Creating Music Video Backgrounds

Of course, I went into more detail and messed around with it, and then also added,
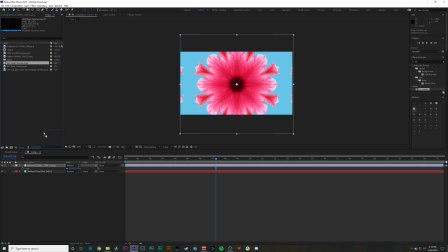(8:12)
my sweet overlays, just so it had some kind of texture to it.
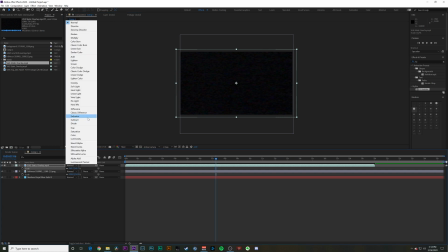(8:19)
But really, you can do anything that you can think of with this thing, and it creates a really cool look. One of my favorites was I went onto YouTube and just found a bunch of drone footage of highways.
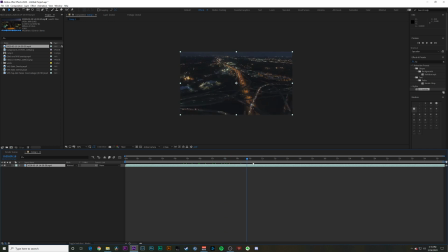(8:36)
So yeah, just a bunch of drone footage of I think it was Atlanta. So this shot in particular, I ended up using for a lot of the Queen aspects. So whenever they're talking about royalty, and they had this own part where they're wearing capes and crowns and stuff in the music video. So I wanted something different for that.
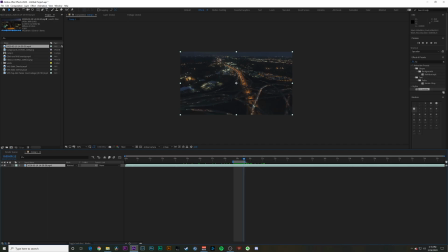(8:58)
And because it was a little bit differently toned during that part in terms of lyrics, I wanted something that was its own unique thing.
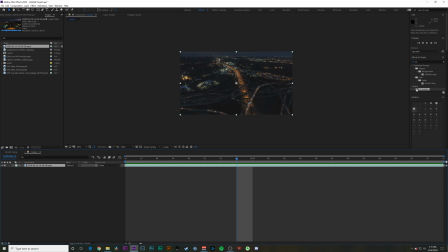(9:07)
So I found all these night shots of the Atlanta highway system and threw Kaleido on it, and then scaled it till I liked the look of it. And then again, just animate the rotation slightly.
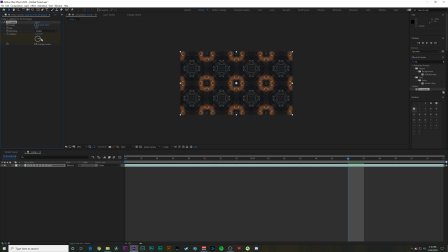(9:24)
You don't need a whole lot or else it'll get really crazy. But that's it. And now it looks like jewels. That kind of looks like something. Actually, I don't even think I rotated this one because there's already movement.
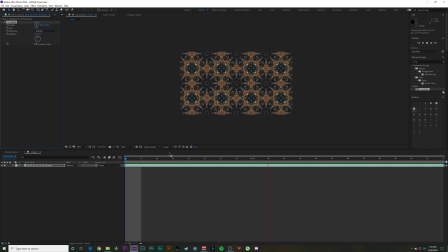(9:36)
Yeah, there's already movement in the footage itself. I didn't really feel like I needed to add more movement to it. So whenever you see this shot in the music video, that's what it is. It's actually highways with cars driving, and it looks like little jewels, and it looks very very royal to me. Like you could see that as like a carpet or tapestries on the wall. So that's how I got that effect. And that's pretty much it. I mean, the rest of it was all just basic green screen work.
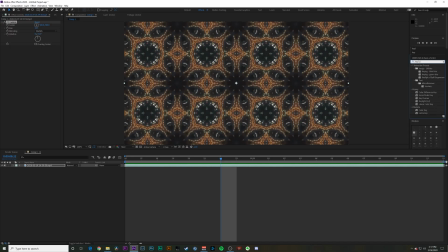(10:08)
I used Ultra Key here in After Effects, or not Ultra Key, Key Light. Ultra Key is in Premiere. I used I used Key Light, Jesus, and just dynamically linked from Premiere to After Effects. So all the shots, when I did anything to them in After Effects, it automatically updated it in Premiere, which is kind of handy. It has severe render times though, so if your machine can't handle a bunch of linked footage, that's also like I had to nest a lot of it to put the groups together, like that 9 shot. Once I created the background, and each of those are a 4K image, which was stupid. I should have shot in like 720 for each of those because it really didn't need that much information, especially when you shrunk it down that small. It was essentially like trying to process a 12K image with a animated background and overlays and stuff. So you really have to kind of think with your machine, basically what it can handle. Mine, I got through it. It was like an 8-hour render for the final version. But I think it turned out really cool. I'm really happy with it. Again, if you want to take a look at it to see it in its full beauty, go ahead and look at the link in the description. Let me know what you think. Hope you enjoyed, and we will see you next time.